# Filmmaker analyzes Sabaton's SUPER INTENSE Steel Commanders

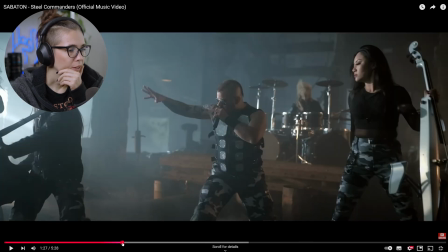[9:15]
So let's take a look at some of the stuff that we saw in this segment. First of all, I wanted to point out that I really love this setting where they're playing here. We have this really beautiful, kind of really atmospheric, a little bit smoky set here. It looks like they're in a warehouse, maybe. Love this.
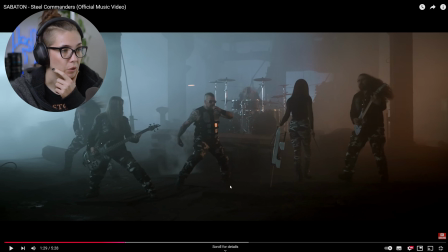[9:34]
They really had those smoke machines running to get this sort of hazy atmosphere almost. But they really filled the room with so much smoke that it almost feels like they're there, or that it's like smoke from a fire caused by whatever's going on outside.
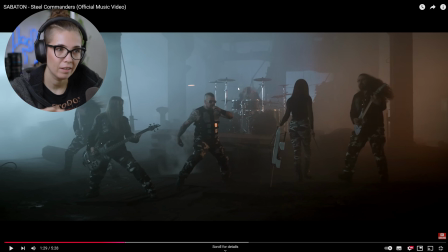[9:52]
Like it's really almost sort of to place them in the scene of what's happening with the tanks, and that's really cool. We have a beautiful contrast between the orangey, almost red-toned,
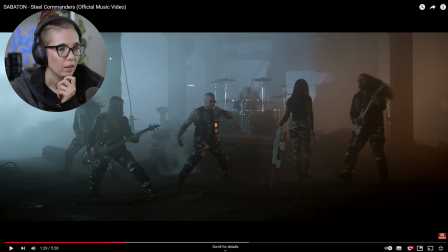[10:10]
brownish, warm color here with the more cool-toned here, which is really nice. It almost feels like there's a fire happening here, which might be causing the smoke. So it's a cool effect, very cool effect.
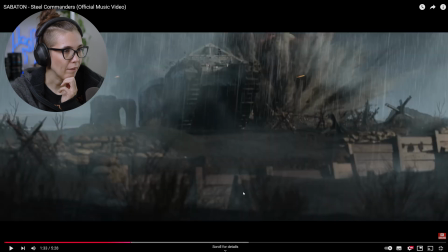[10:22]
And then what was kind of interesting to me to see is that we have a little bit of a difference in the amount of detail that we see in the tanks. So here it still feels, it looks a bit more realistic.
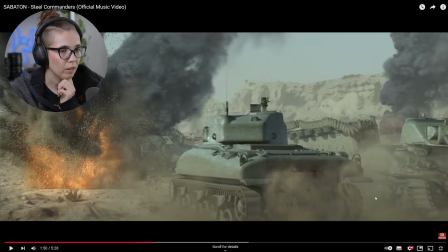[10:35]
There's a lot more detail. But then later on, when we get to this part, it looks far more gamey, if that makes sense. I'm interested to see if anyone knows why that is, or if these are actually like scenes from the game,
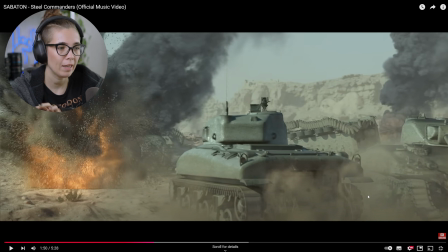[10:53]
because the other ones look more like cutscenes from a game, and then this looks more like the game itself, maybe. So I wonder if anyone knows, and the effects look a little different, but still cool.
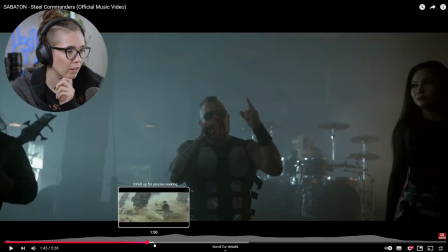[11:07]
I mean, we have all this stuff going on the battlefield, and the tanks are fighting.
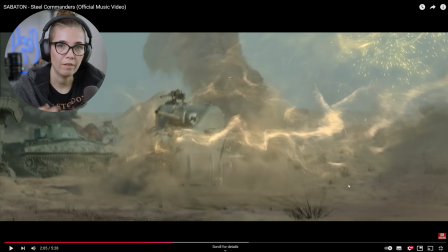[11:13]
They're actually like driving into the trenches. So obviously we're in First World War, right? Like I was curious before, but now I'm sure.
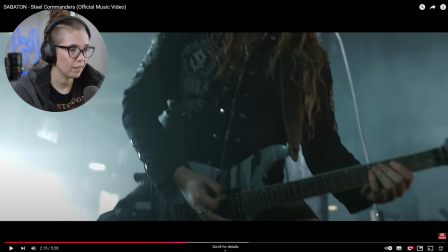[11:23]
And we have a lot of these interesting shots here, just a lot of very dynamic cutting, like camera movements, interesting when the band is playing.
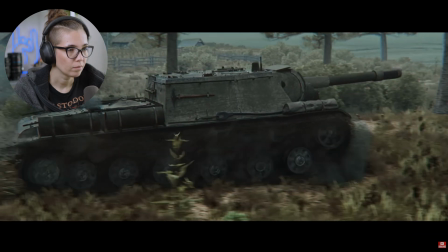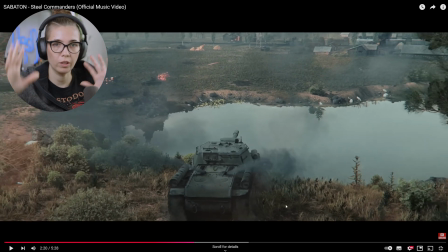[11:41]
But generally just pretty assured and no like real crazy shaky camera movement.
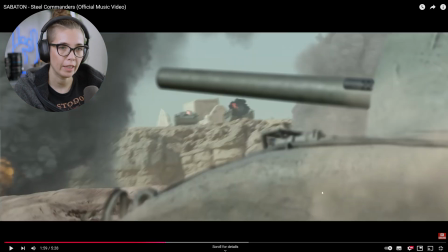[11:49]
So it feels very filmy. Like some music videos, you'll see a lot more shaky camera. But if they had done that, it would have contrasted and clashed a little too much, I think, with the almost movie-like sequence that we're seeing with the tanks here. So it works well.